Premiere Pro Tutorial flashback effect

In this video, I'm going to be going over a Premiere Pro tutorial flashback effect, so stay tuned. Okay, so in my film Banana Pearl, which if you haven't watched it, then go and watch that,
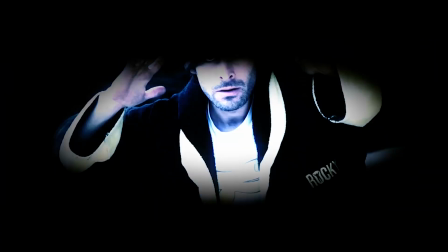there's a link below, I do a flashback effect, and this is how I did it. So essentially what I did was I had most of the film finished by now.
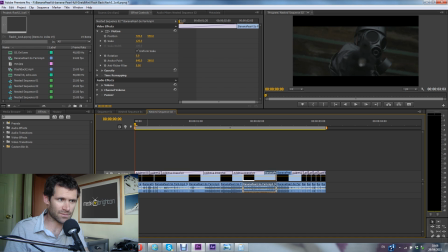I took a full render of that film and I chopped it up. So here we go. This is what I'm looking at now.
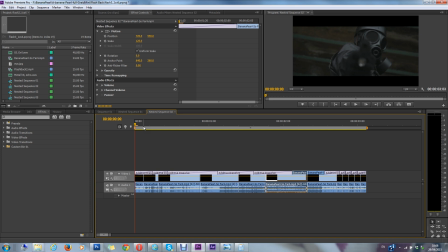And then I reversed it, chopped it up into sections, and then sped it up massively. And then I just zoomed in on certain bits.
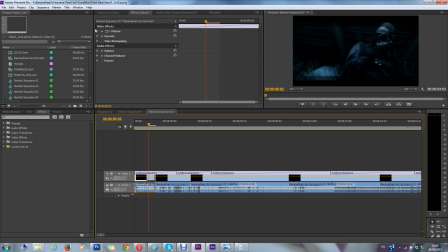So this one's zoomed in. This one isn't. So this one's like just at 100%. This one's at 117%. Then this one's at 100%. This one's at 117%. And then I used an additive dissolve to go between the two.
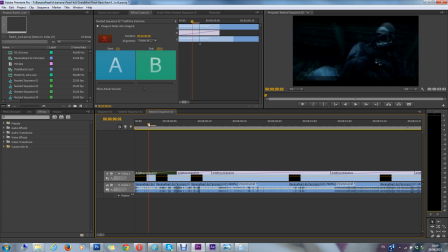So you get this kind of overlap of the two renders and it all looks a bit messed up.
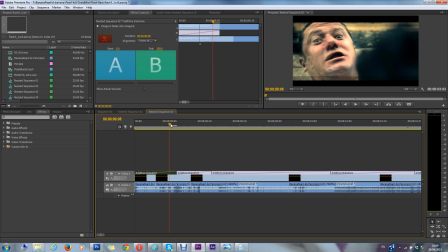And so what you do is you essentially take, if I show you an example.
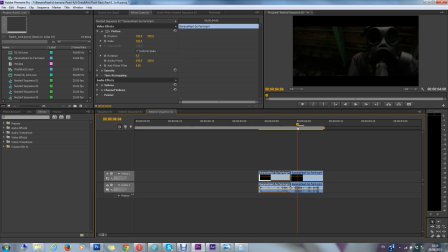Okay, so this piece is going to be 100%. This one's going to be 117%.
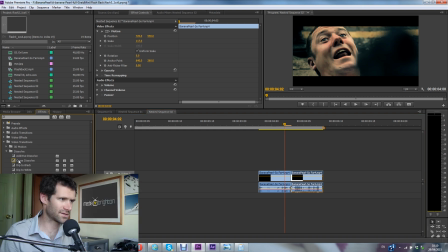Okay, and then you get your additive dissolve and you overlap quite a lot of it. And that's it. I mean, it's that simple. Because one of them is bigger than the other, it kind of just makes it all look a bit messed up.
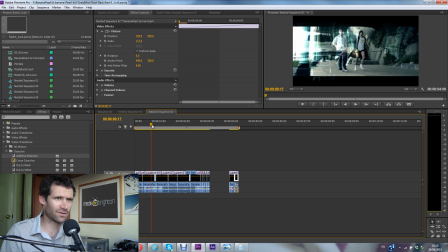And then you just carry on doing that throughout the thing.
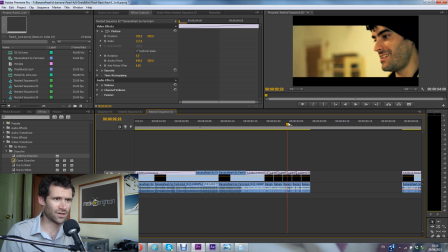And you end up, and I sort of did it more and more towards the end, sort of got smaller and smaller pieces, got basically faster and faster and faster.
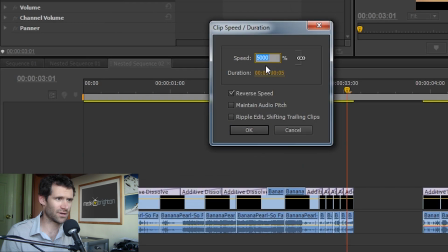So I started off, let's just have a look. I started off at 5,000%.
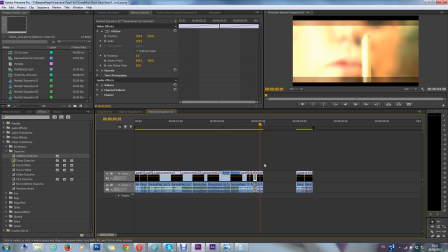This is probably less. But so you ramp up from 5,000 all the way up to 10,000, which means it, the speed increases as it goes.
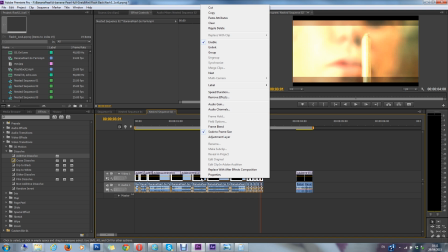So then what I did was then I nested this whole thing. So you select it all and then right click and then you choose nest.
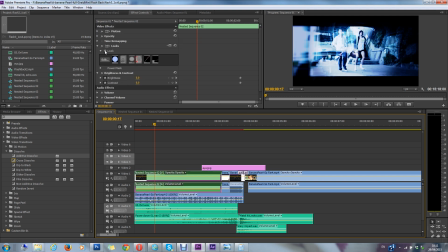And essentially that means now this is now in a nest.
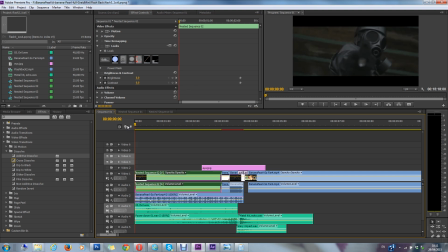Now I take off those effects. And that's what I've got there.
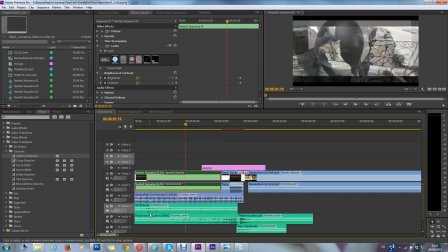Okay, I've added these sound effects, and of course you need to do that. I basically got a part of the film and just reversed it and sped it up 1,000%, and that gives me the sort of feeling.
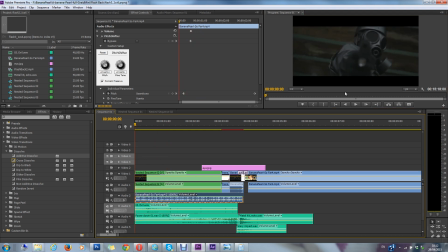Okay, I've got this kind of sound effect, which is like an evil.
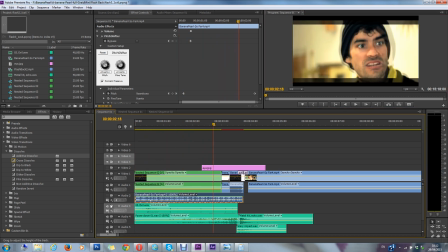Okay, and then I've also got this power down, which is kind of,
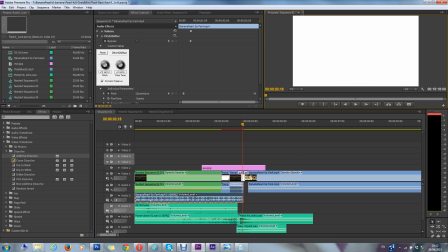and then this scary impact.
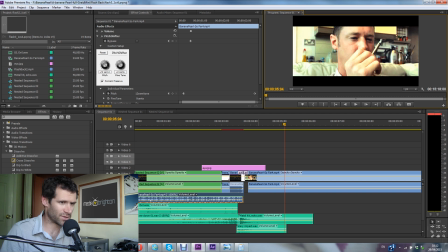Now these power down and metal hits, they're from the Video Copilot sound design
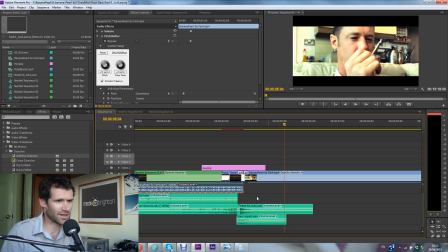or Pro Scores package. I'm not sure which one, but they're both worth getting.
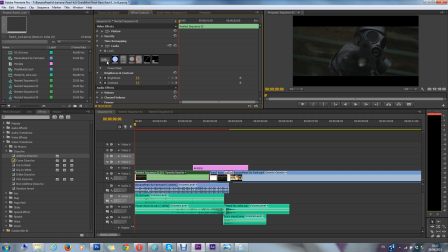Anyway, so then, so with Magic Bullet Looks, I added this particular look, which gives it this blue kind of look.
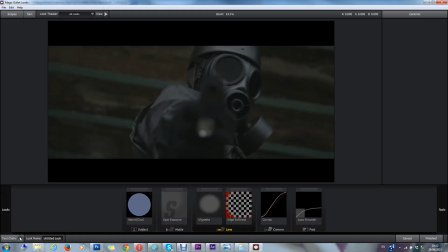So if I take that off, you can see. So that really brings out the sort of highlights as well.
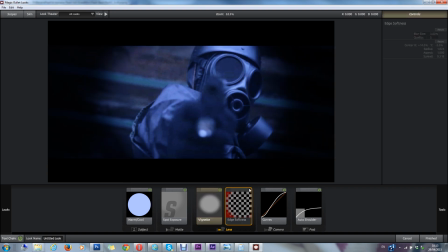Adds a bit of a vignette. Also, that's the softening of the edges. That's the curves and so on and so forth. I'm adding a spot exposure there to sort of, because I had to shoot this almost at night.
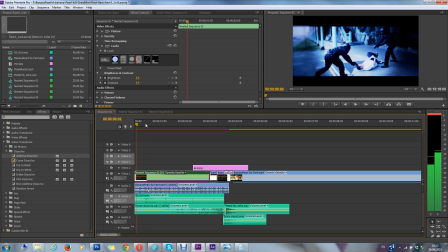So essentially, that gives that it that sort of nice blue effect, which kind of like gives it that dreamy look.
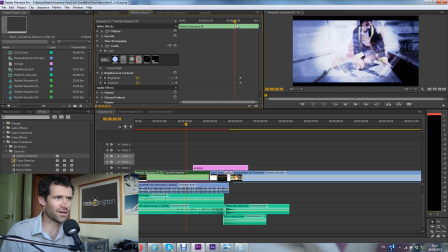And then I also add this brightness effect, which I'm actually
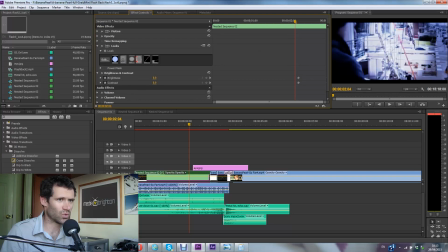keeping at naught until this moment.
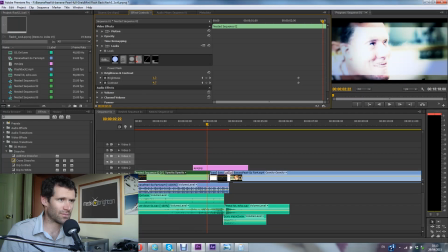And then I sort of ramp it up, and I ramp up the brightness and I ramp up the contrast towards the end.